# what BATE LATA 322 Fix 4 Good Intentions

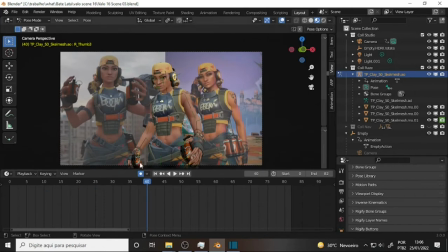Vou clicar aqui, aqui. Cadê você, diabo? Ah, estou em pose mode, não vou conseguir nunca, né? Object mode aqui, clica aqui, veja. Tá? Entre aqui e aqui o objeto aparece. Bom, não sei se fica claro para você.
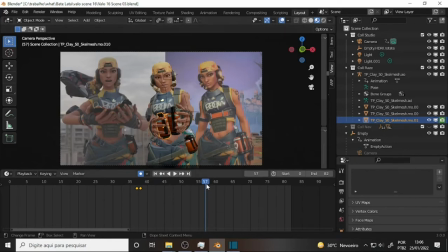Intention, cara, é a última etapa, lá longeão, a última etapa do teu conceito de action. Qual é a intenção? O que que você pretende passar? Vejam que o detalhe. Essa animação eu poderia ter feito ela ficar melhor,
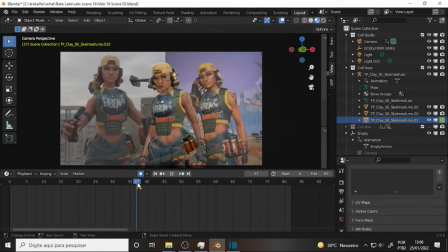acabar ela tal, não sei o quê, mas eu acredito que ela não ia traduzir as intenções da nossa amiga. A nossa amiguinha é mais isso aqui do que isso aqui. Ela não é uma sambista, ok?
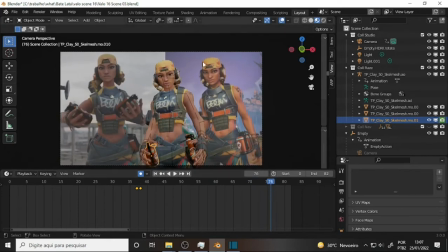Então, isso aqui fica claro. E eu me cerquei, então, entre as referências, de usar uma referência da própria animação do desenvolvimento do personagem oficial. Assim,
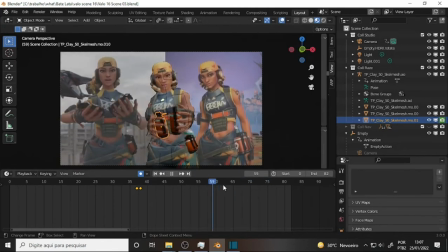eu tenho uma garantia que ela vai ter movimentos que são dela, que são do personagem dela e não da Gil Melândia, que é a menina que bate as latas lá no clipe oficial da música, ok? Bom, espero que isso aqui esteja explicado para vocês.
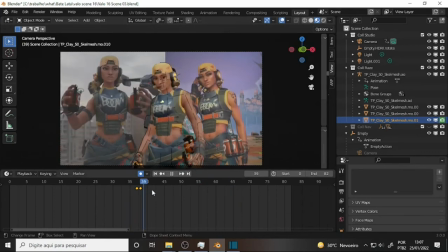Com isto, acho que eu finalizo passei por todos os problemas que nossa produção enfrenta até o momento. Evidentemente, vocês estão vendo o seguinte, eu vou parar, primeiro fazer uma limpeza no projeto, né?
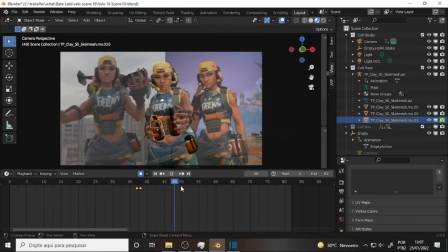E depois porque eu preciso me ater na actions ainda. A gente ainda vai falar de actions, vou voltar provavelmente lá no Pierrick Picot, a gente vai falar de alguns elementos a mais, ok?
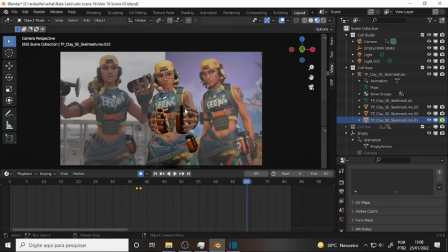E quando eu terminar de falar de actions, aí nós vamos falar especificamente de expressions. Eu não sei se as expressions elas poderão ajudar. Até o momento, eu percebo que o rig da Razer é tão bom, ele é tão funcional, ele é tão maleável,
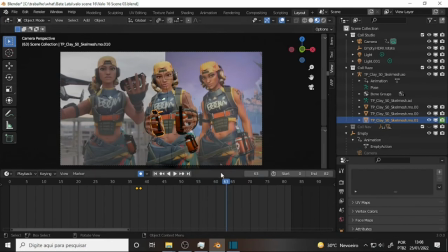que quase você não precisa de nenhum exagero para fazer com que ela se torne bacana em termos de animação. Okay? Vocês estão vendo que toda vez que eu animo, eu vou lá e vou ajustando
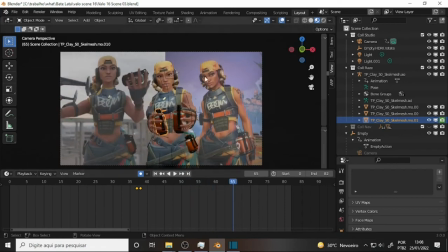num delay, você, ela vira a boca, ela vira a cabeça para lá, demoro um tempo e viro o cabelo, okay? Porque o cabelo ele tem um delay de movimento em relação aos movimentos da cabeça, né? Tem uma certa inércia para começar a movimentar.
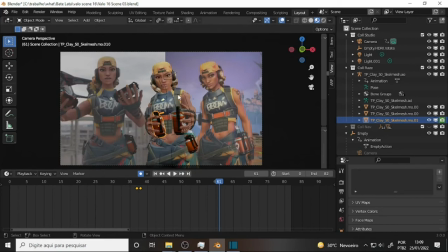Então, você não movimenta a cabeça junto com o movimento do cabelo. Você... O simples fato dela movimentar a cabeça já carrega o cabelo e você faz um delay para você ter o movimento de pêndulo, né?
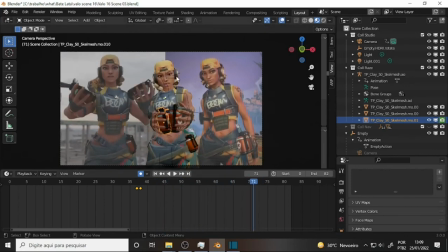Okay? E com isso você não precisa fazer algum tipo de jiggle. Jiggle seria um osso específico ou você dar um atributo específico para esse osso de tal maneira que ele chacoalhe como os bubbles, okay? Como os bubs, né? É isso. Por enquanto é isso aí.
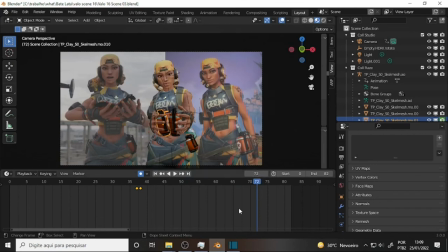Nos vemos no próximo vídeo.